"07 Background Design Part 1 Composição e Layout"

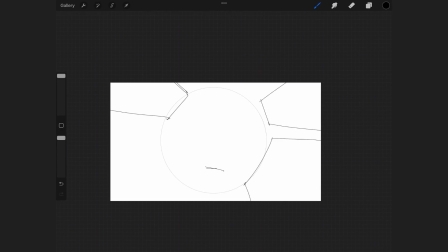You can also try and deform them a little bit to create a difference in angles.
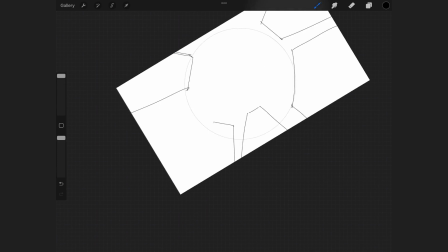Of course, the further away the part is from the camera, the smaller it's going to be.
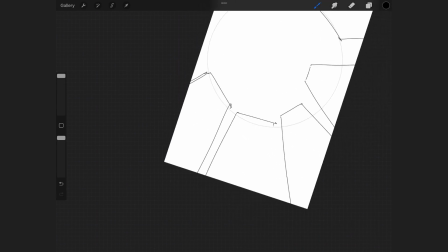And you want to make sure that all of the deformation points to the same direction.
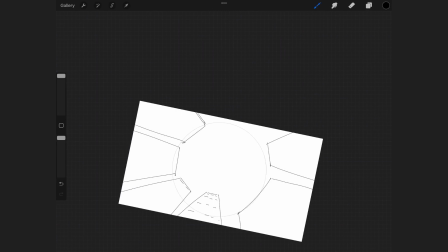This we're going to do later on in the next lesson when we're applying perspective to it, but still try and get it as correct as you can when doing the thumbnails.
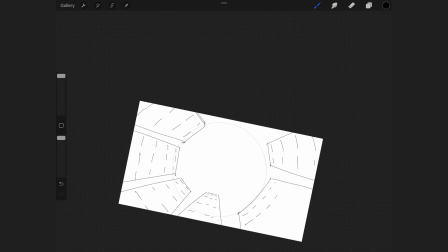If you are a complete beginner, try and do that with cubes or circles. But if you are more experienced, try and give more interesting shapes right from the beginning.
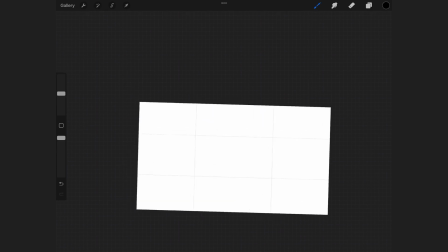The next way we're going to show depth in the scene
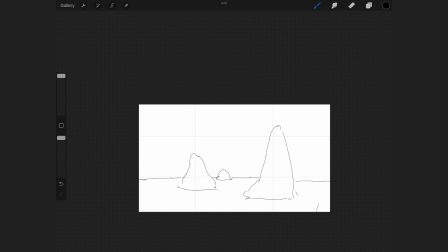is by having layering of the objects within your scene. So in our minds, we already know what things are small and what things are big.
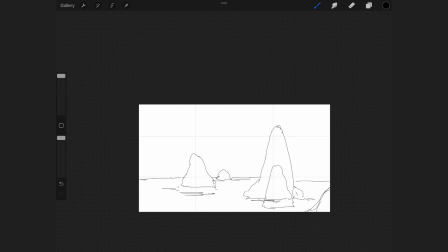We want to try and play around with it to give the impression of something that is further away from the camera. You know, if you're drawing a house and it's small on the screen in comparison to a tree which is closer to us,
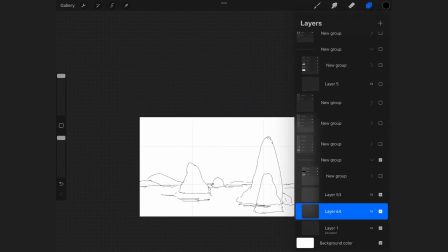it's going to look like we have more depth in the scene. We want to try and shift the things in the scene in the different composition
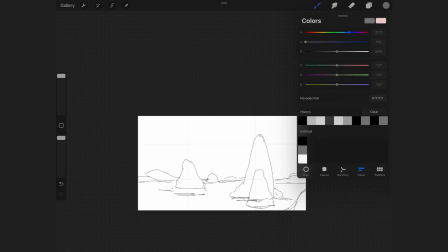guidelines to try and give more depth to the overall scene.
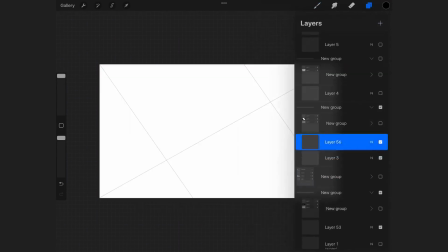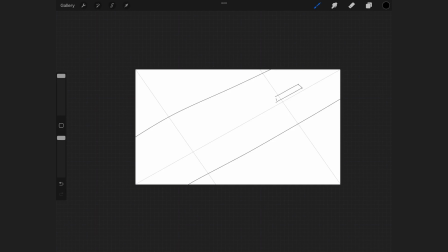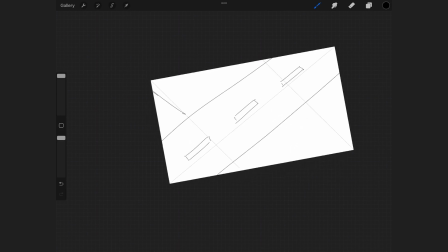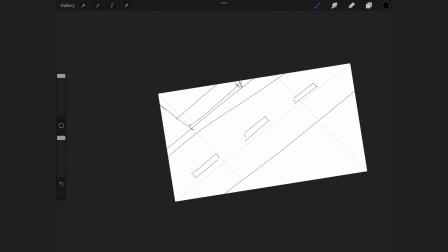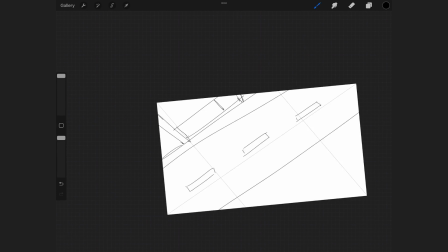Last thing that we're going to use in our thumbnails to show depth is values.
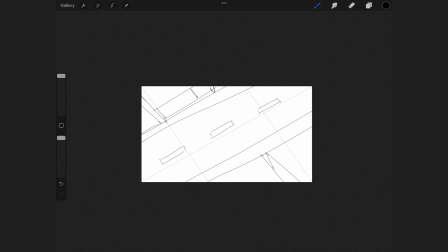Values is where we're actually starting to design the overall look and atmosphere of the scene.
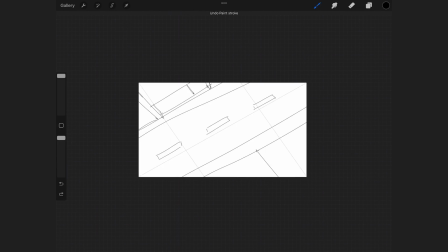And this is where we're going to add the lighting and later on the colors.
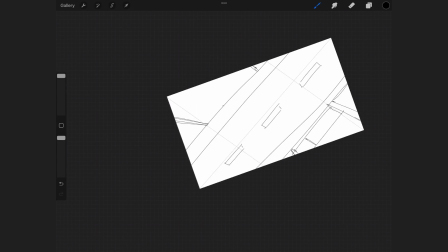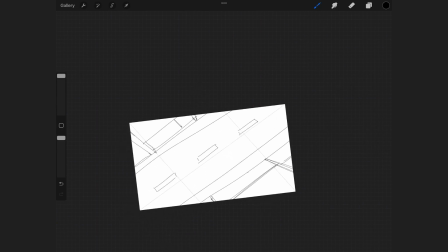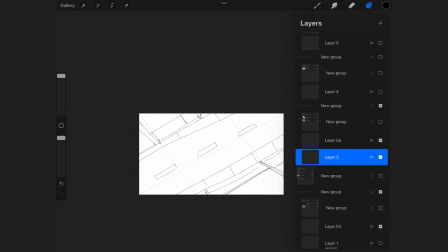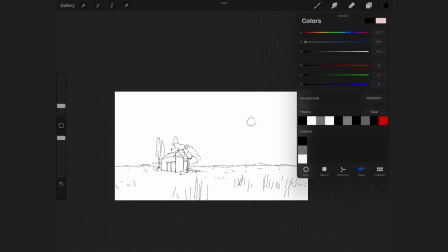First, let's define what are depth and values.
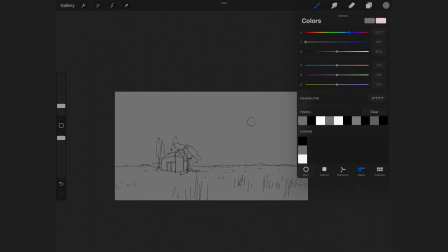Depth is what we're going to do to create an illusion of a 3D space in our 2D drawing. This is done primarily by creating good drawings with good compositions and good perspectives.
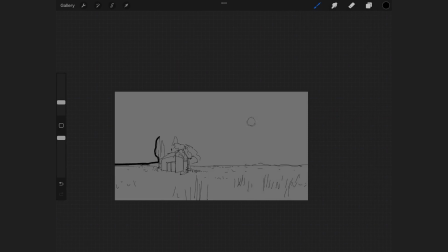But it is also done by using camera angles and layering within the scene. When we're designing our actual background, which is going to be used within the animation, we're not going to create it as a single illustration.